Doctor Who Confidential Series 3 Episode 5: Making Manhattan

Today we're shooting elements for our classic view of the construction of the Empire State building, looking at some workers on a girder with nothing but New York with thousands of feet below them.
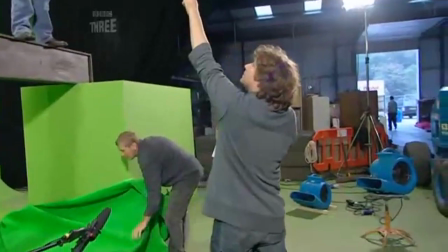[20:38]
I think whatever you're doing is you can lower this and David if you kind of
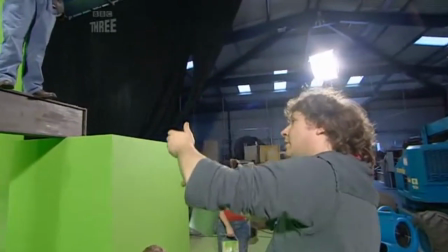[20:44]
wait for it and then grab it as it comes and you carry on lowering it and you kind of get down on your knees and tend to attach it to something. In terms of the atmosphere, it's not like being exposed at a great height.
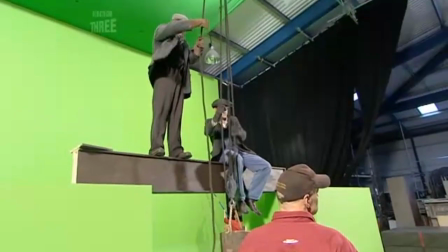[20:56]
We've got a wind. Yeah, we've got a wind machine. So we're just putting some wind machine effects on them to make it feel like they're up in the sky and exposed to the wind.
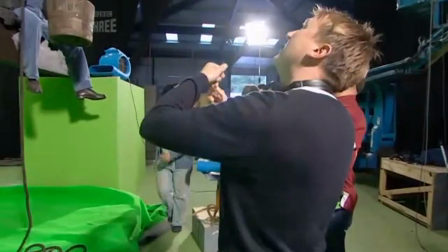[21:08]
Bend your legs a little bit as well, right? Are you ready? Keep them all up. Give me some real effort. Yeah. In New York, we filmed the background elements overlooking Manhattan.
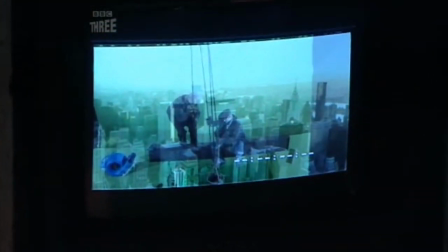[21:20]
This element that we're filming now will key in to the foreground, so we'll key off the green screen and put in the backgrounds.
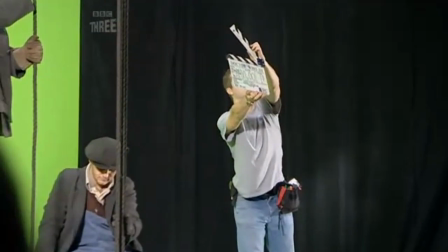[21:27]
It's a relatively straightforward process. We've just got to make sure that the lighting is right so it matches the lighting of the place that we filmed already.
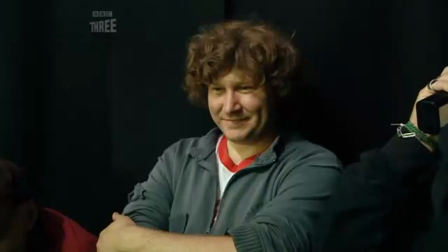[21:33]
OK, here we go, then. And action!
It feels good to be home!
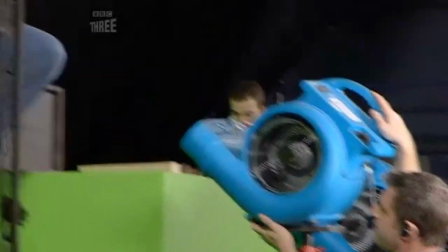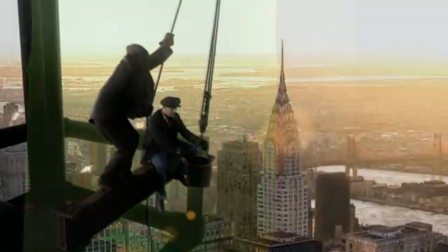[21:43]
All right, a little more. Push!
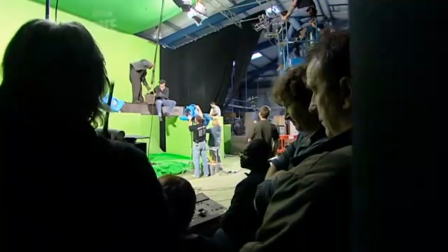[21:51]
OK, great. OK, cut it. Cut it! It's a version in there somewhere, isn't it?
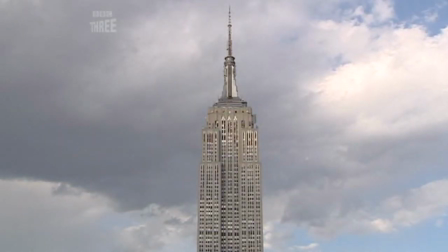[21:56]
Yeah. the office location that a lot of the action takes place in is set
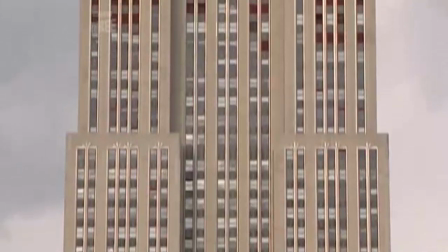[22:02]
at the top of the building just before the antenna and the tower below it and
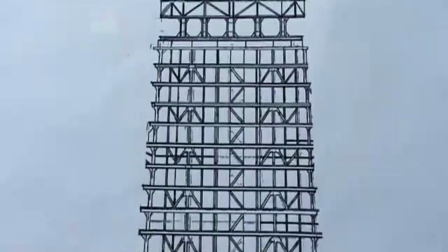[22:09]
here crowning glory of the Empire State Building the mast itself
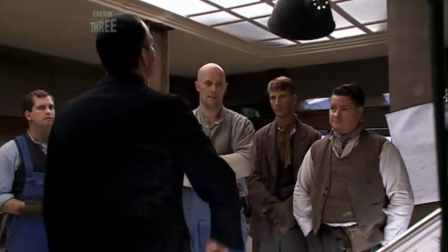[22:15]
1472 feet above New York it's a beautiful thing sir the Empire State
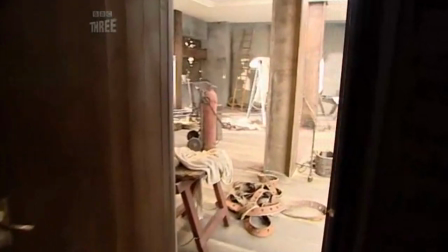[22:22]
Building was great for us because It was a set that allowed us to have two elements to it. There was an almost completed element, which was all sort of marble and deco,
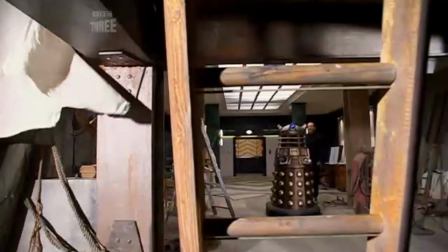[22:31]
and then as you moved through the room, it got more towards the facade of the building, which was still being built. So we were able to design both elements into the set with a nice big sort of deco-like box in the roof.
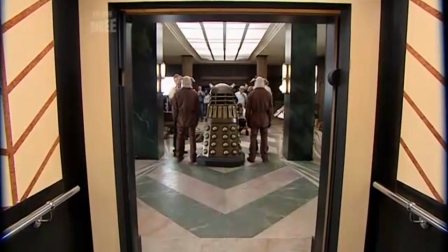[22:43]
So the ceiling just ran the whole length of it. It had a very big ceiling piece to it. It was just really to make it feel quite letterboxy and quite low.
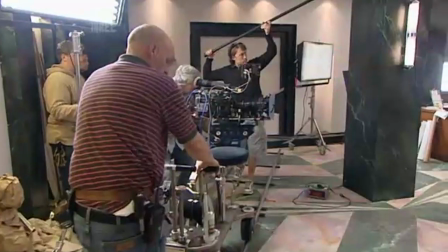[22:51]
I think it's done a brilliant job on that Empire State set, because it's got the glamour, and I love its open end,
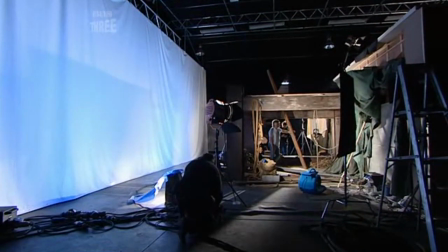[22:57]
that it's half-finished, that you've got sky, and there are chains and girders that are still exposed. There's a whole theme of things being a bit rotten underneath, and I think you get that on that set brilliantly.
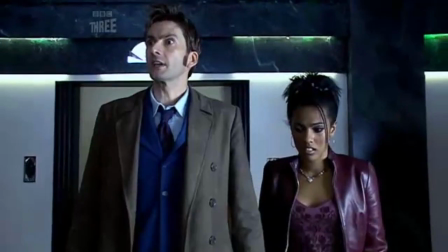[23:08] What's the time? Uh, 11.15. Six minutes to go. I've got to remove the data canning before the gamma radiation hits.
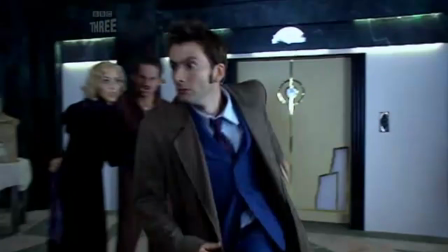[23:14] Gamma radiation? What the heck is that?
The other element of the set was the actual exterior of the building.
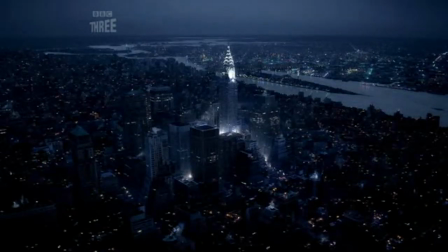[23:22] Oh, that's high. That's very blimey, that's high. And we've got to go even higher.
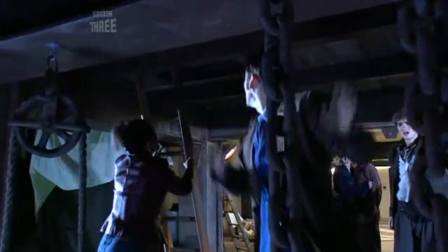[23:28] That's the mast up there, look.
And we were able to then recreate that element down in the docks in Cardiff at our usual haunt, the heliport, where we have infinity and the skyline, basically. This heliport in Cardiff just allows us distant horizons horizon so you can you can shoot off and make it look like you're high up in
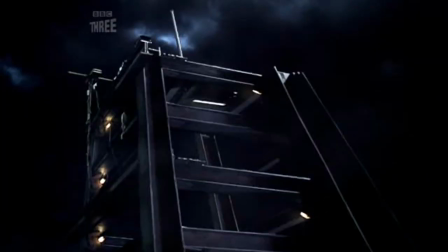[23:47]
the sky really which is why we went back there the doctor steps out and he steps onto a girder we can actually follow him on this journey right up the building because we would have done the plate shots here
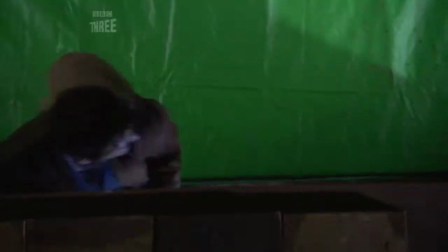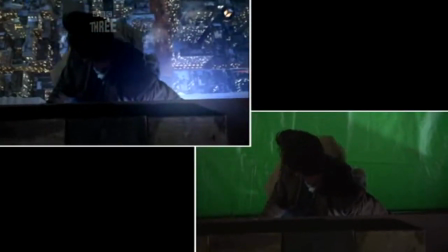it was the middle of the night of course so it was even colder and the rain lashed down and the wind was ferocious that night
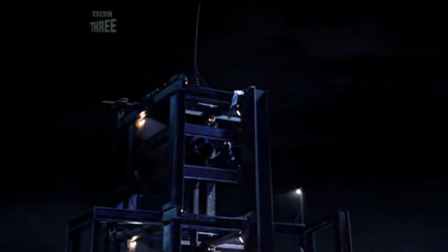[24:18]
but you need it for that sequence you need to feel like the doctor is in the middle of nowhere it's bleak and it was pretty bleak so again
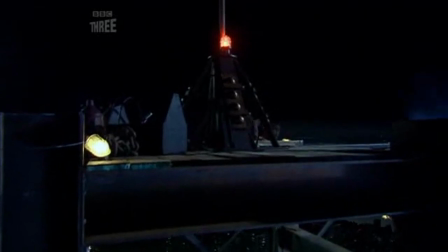[24:26]
you know that helps helps the old imaginative leap the